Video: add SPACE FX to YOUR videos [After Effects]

i hope you guys are having a fantastic day or night today i'm going to be teaching you how you can add planets and stars in your music videos i
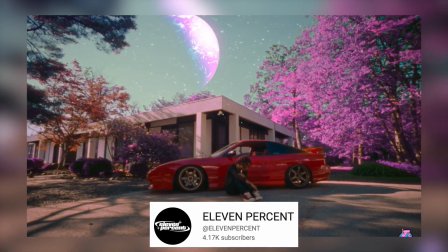4s
just want to shout out 11 tutorials uh he really inspired me to make this video it's a super easy process to do this and
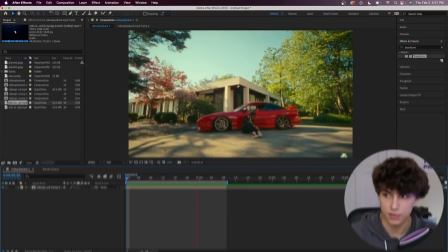9s
it doesn't require any plugins so yeah let's hop straight into it inside of after effects you can see i have this clip from one of lil teka's
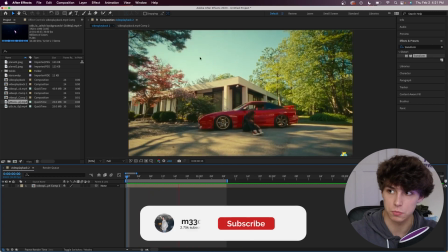14s
music videos shot by cole bennett and basically what we're going to do here is put a planet right here tracked to the video the first thing
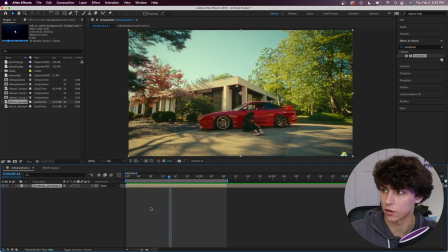20s
we're going to go ahead and do is actually motion track i'm going to click on our clip right here i'm going to go to the right side to the tracker now if you guys don't see this you're going to go up here to window and make sure your tracker is toggled we're just
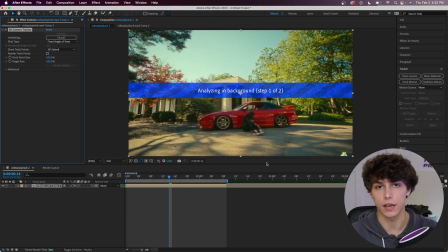30s
going to go ahead and click on track camera and right now it's just going to analyze the clip and get all of the track points ready for us so now that it's tracked you can see we have a bunch of different track points on this composition we're going to go ahead and do is just click on create camera in the effect controls now we've got this 3d tracker camera that is going to 3d track the objects
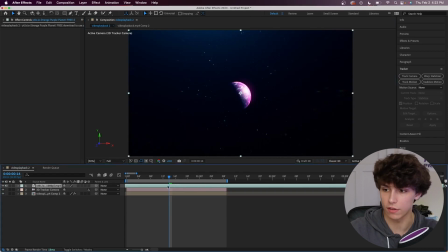47s
that we place within it so right here i've just got a video clip of a planet in space so what we're going to want to do to this clip
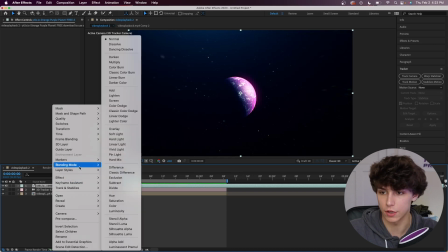53s
right here just right click on it we're going to go to the blending mode and we're going to change that to screen and as you
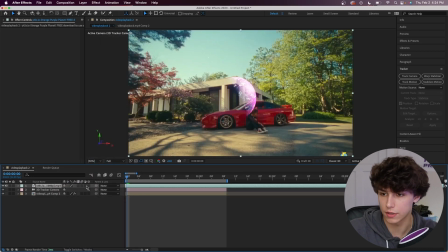59s
can see now we just pretty much have the planet we're going to go ahead to the toggle switches and modes and click on this little 3d cube right here and you track it within the 3d space but as you can see it's not tracked very well and it's actually just flying off the camera to make this more realistic we're obviously going to want to put the planet super far in the background because in real life planet would not be moving
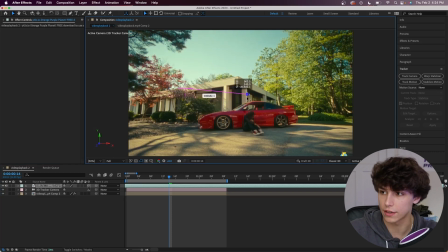79s
like at all i'm just going to go ahead and drag it all the way back here super far i'm going to resize it to make it way bigger go ahead and adjust the position to where it would be in the scene and as you can see that is still too close to the
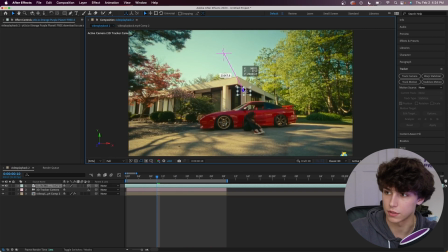92s
camera so i'm just gonna go ahead and move it super far back again and repeat this process until it looks good i'm gonna make it bigger again and adjust the positioning and
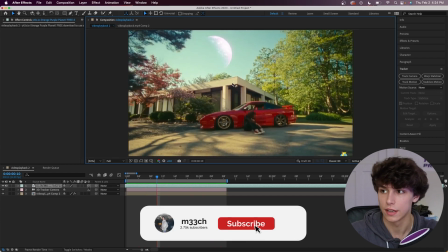101s
as you can see now it is perfectly tracked to the scene and it looks like it's actually in the sky it's
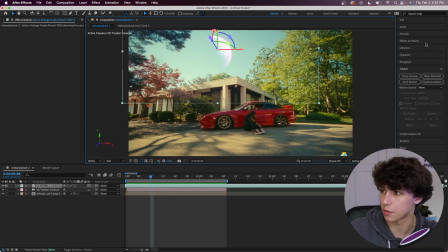106s
a little bit faded and washed so there's a couple things you could do to kind of bring it out i'm gonna go ahead and get a lumetri color and drag that onto our planet in the base correction i'm just going to kind of increase the contrast here going to up the whites I'm going to go in the curves and I'm just going to up the purples and the blues saturation
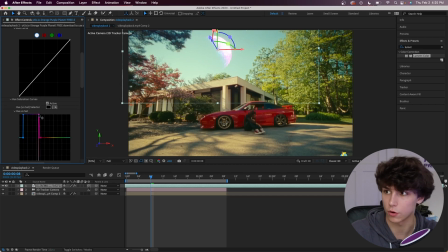121s
since that is the color of our planet and that's just going to make it pop out a little bit more playing that back already it's a little bit more visible and then to add stars it's
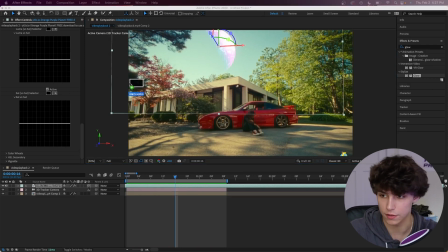129s
pretty much going to be the exact same process I'm just going to go ahead and drag the stars overlay that I downloaded from google you can
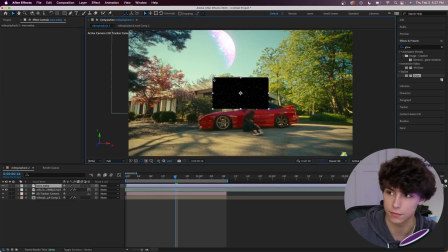134s
literally just look up a picture of stars on google and you'll find the same thing I'm going to go ahead and 3d track that as well the same process I'm going to move it super far back and rescale it up then i'm just going to go ahead and adjust its position in scaling
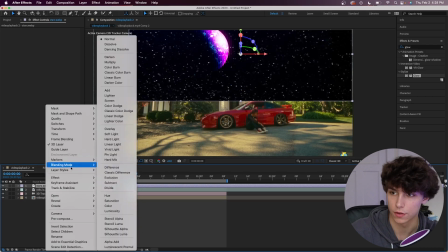147s
then i'm going to go right click on these stars go to blending mode and change it to screen and just like that we have stars in the
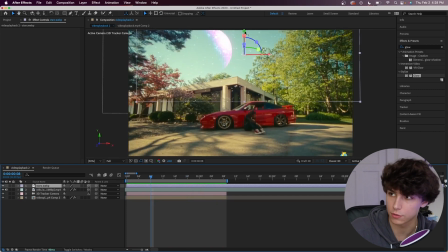153s
scene now you will notice that there's stars kind of like overlapping you might have to adjust the position for this to work properly so keeping the stars up here makes it look a lot better and if you really wanted to make sure these stars didn't overlap over this tree we could go ahead
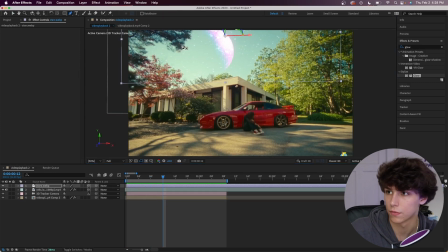168s
and create a mask so if we go to these stars and we grab the pen tool you could just make a mask roughly roughly where the stars end
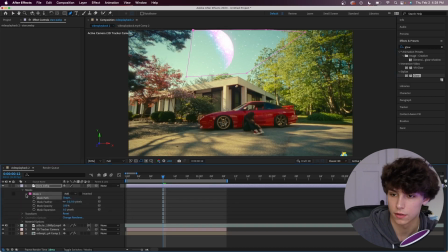177s
then we're going to go down into the masks and i'm just going to increase the mask feather and this is going to make it fade in and out better i might go ahead and increase the mask expansion just because the feather kind of faded out the stars in the middle
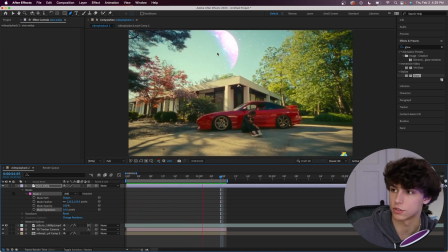191s
and now you can see we kind of don't really have those stars on top of this tree obviously super rough mask i didn't take much time with it you could also use the rotor brush tool to mask out the sky if you really wanted to i think the last thing i would do this scene is grab a little metric color and drag that onto our base clip at the bottom here and i would just go to the basic correction you
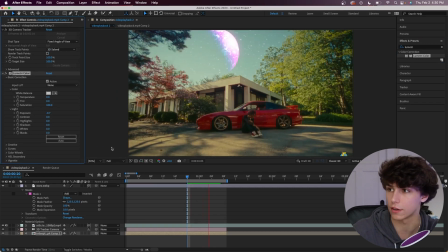208s
know maybe turn down the exposure a little bit so that the planets pop out a little bit more you know it really just depends on how space you want the vibe to be definitely mess around with the creative look maybe let's change the shadow tint to more of a purple-ish vibe you
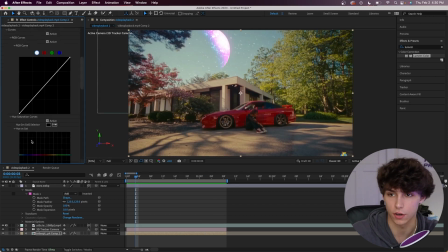224s
go ahead and change the trees to be purple real quick i'm going to go ahead to the curves and go to the hue versus hue i'm going to go ahead and select the green and i'm just going to drag that into the purple since they get all the greens i'm going to go